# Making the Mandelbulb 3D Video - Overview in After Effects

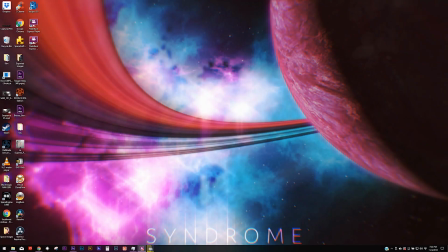Alright, well here is my first voice on tutorial. It's not real much of a tutorial, it's just kind of an overview of what I did. This is more practice for me because I really want to do these things where I explain and show some of the things I've learned and what I do to make these short little fun scenes.
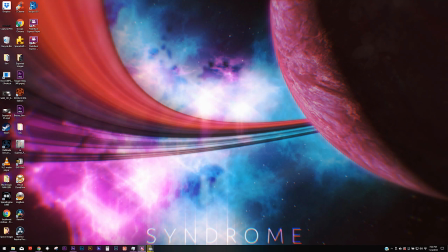It helps me learn, and hopefully it can help someone else, or they might have a better idea. But as you can see, my background here, I have my syndrome thing, which I used Video Copilot's orb and some tutorials I learned on YouTube on how to make nebulas and rings.
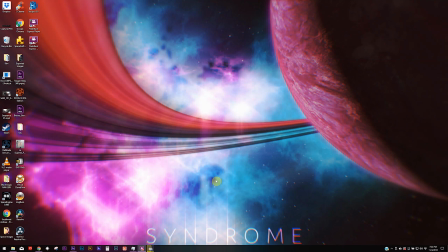And I also like making these screenshots for my desktops. So I have them rotating. I like them. That's all that really matters to me. Some other people like them too, so that's cool. But the first thing I want to show is this video that I made called Quantum,
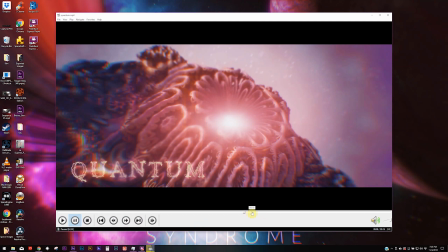and it kind of has this, I got the idea of a mix between the quantum realm from the Marvel movies, and then saw the movie Annihilation, where they use a similar technique regarding the shape of this object, which is called a Mandelbulb, which is a 3D representation of a fractal.
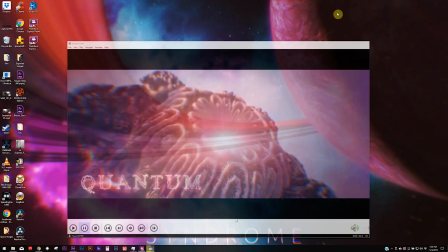So if I pull that program up, it's a free program you can get called Mandelbulb 3D.
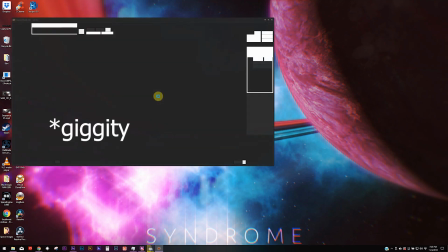It's free, you can play with it all day long and make some really crazy stuff.
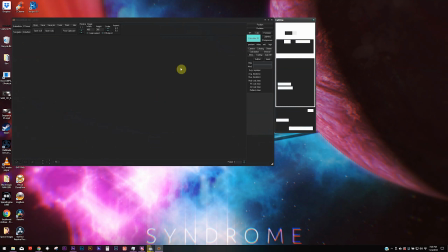But basically it starts off with fractal information.
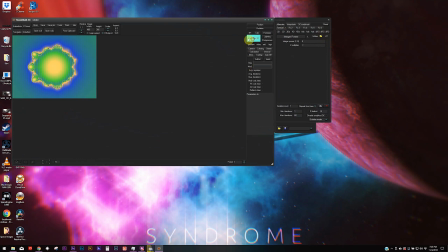You can see this Mandelbrot set here, and it calculates 3D parameters for it, shades it, lights it. You can color it, do all kind of stuff. And it's pretty neat. So basically you can animate between keyframes, you can pick parameters, zoom in, zoom out, flip around, change the numbers so these little shapes change over time.
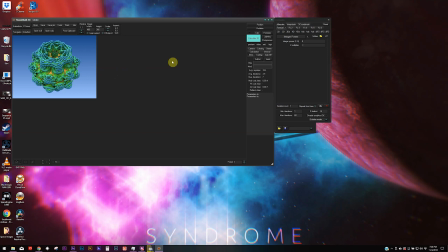And then you can make yourself a little movie. But it's pretty flat, as you can see from here. It's just kind of standard looking.
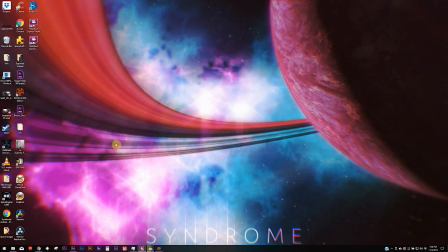So I did this and exported it and imported it into After Effects, which we'll pull up here.
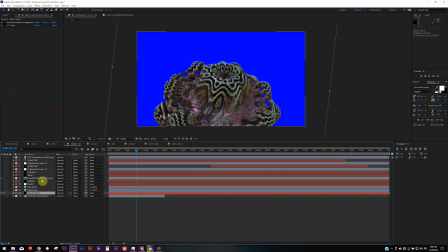So I'll show you what that looks like. So we got this guy. I did it with a blue background, so it's easy to take the background out. Blue screen, simple thing. So to start, you can see the guy here.
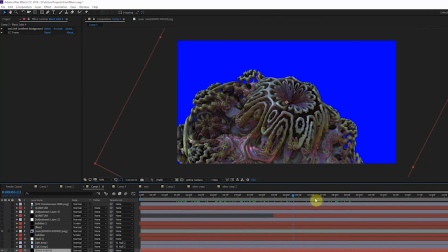It's kind of normal. You see it moves in and out. You can see the change over time, which makes it organic, look really neat.
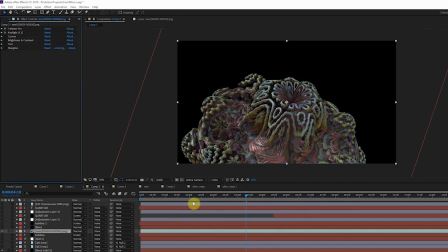So the first thing I did, of course, was key out the background. If I show my transparent layer, now I have a background back there. So it's kind of cool. And then after that, I ran quick curves on it to give it more saturation and depth. And then brighten it up a little, give it a little bit of a magenta tint because that's what I want my background to look like.
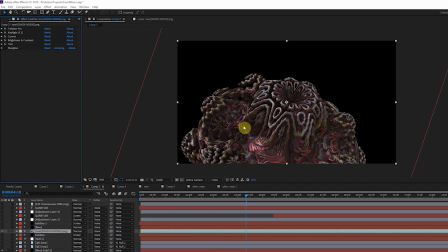It almost has a fluidy environment, and so I like that color for it. And then added a star glow. Bring up these tints here to make it, again, give it more volume as a feel that there's light around. It's a bright environment. Next, in the scene, I have my background.
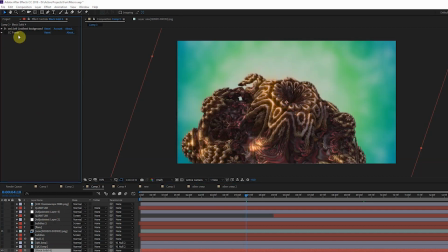Now, my background, I used a gradient style. It's like 4-point gradient style colors. It has like these kind of cloudy looking things, and it animates over time.
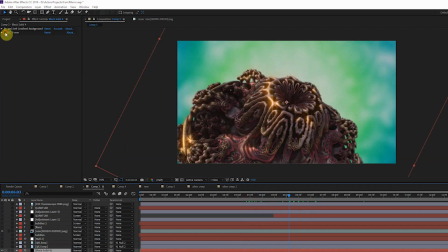And then I added some color correction to it so that it matches my foreground object. So you can see they blend well color wise. But I wanted this to have more volume in the space, so I added 2 other objects.
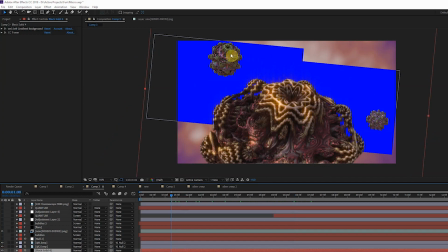It's basically single frames of this thing with blue backgrounds so that they look like they're in 3D space.
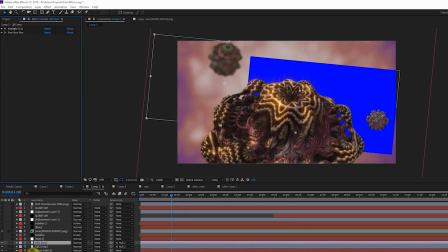So each one of these guys, I just keyed out the blue, added some blur, so it looks like we have a shallow depth of field, which is cool.
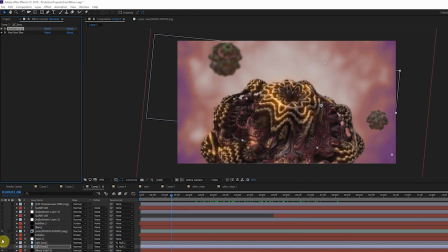Next, I added this little null object, which you'll see this little square here. What this guy does is it twists over time to match the rotation
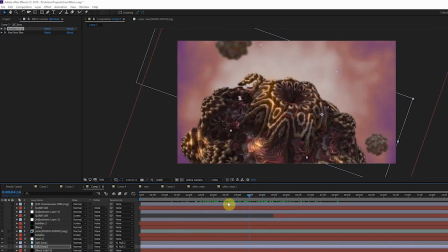of the pretend camera going towards the Mandelbulb. And what's attached to that is the background and these objects, so it looks like the camera is rolling. And then on top of that, or actually underneath that, I added some bubbles.
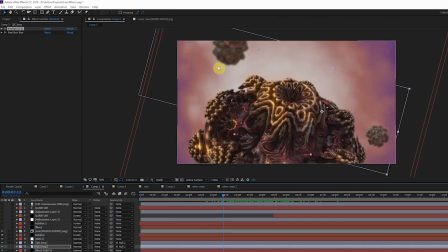I call them bubbles. These little guys moving around right here. And this just gives, again, more volume fill. We're in a space.